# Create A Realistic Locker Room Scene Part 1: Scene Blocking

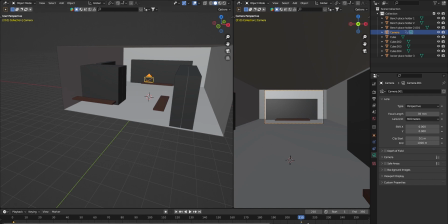24:00 go hit I and location then what you want to do is you want to grab these two key frames right here make sure these two are selected right click interrelation mode right here linear
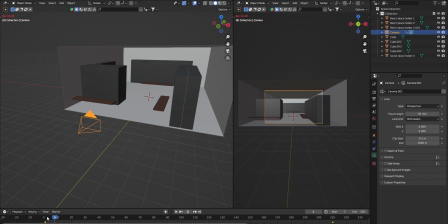24:17 so linear it just keep the same that same speed it keeps that same speed like that
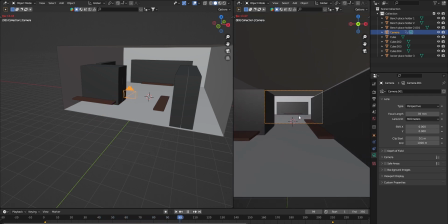24:24 bezier it starts off slow and then it builds up speed and then it slows down but you want to do linear to keep that same speed me I want to slow it down just a tad so that's why I move this right here get
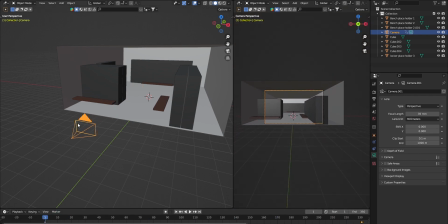24:44 that slow that way give the audience or whoever you showing give them on some time to preview it make it a little bit more slower y'all see type
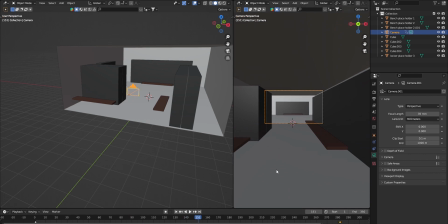25:09 shit if you want to make it less slow that is on that last first their last keyframe is on 282 282 all right so with this
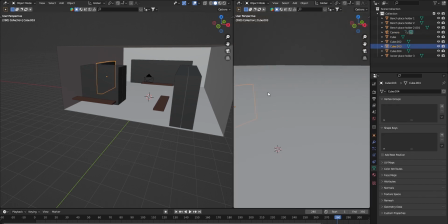25:22 this locker right here I have to move this into the scene or into
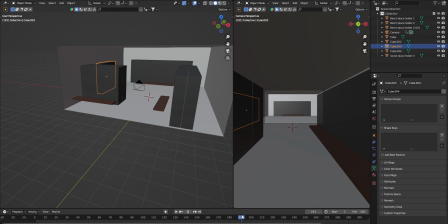25:29 the camera view so about right right here that locker has to be seen I want that locker to be seen because I might put some characters right there all
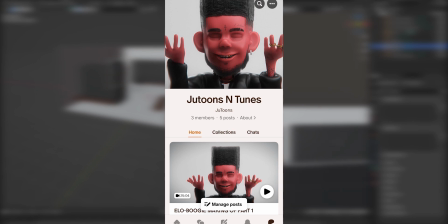25:45 right guys you made it to the end of part one to continue this course feel free to join my patreon with only eight dollars a month
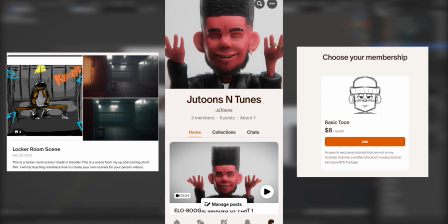25:51 you'll be able to create any scene from scratch the proper way you'll be able to block it out you'll be able to color code it and you'll be able to light it cinematically and color grade it with this you'll have early access to all my courses into exclusive tutorials also i will
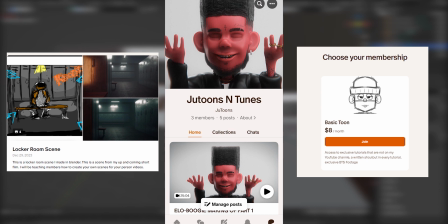26:09 be dropping every day for the locker room course so if you guys aren't tuned in please tune in that way you can be ahead so please join don't hesitate and expand your 3d knowledge from yours truly june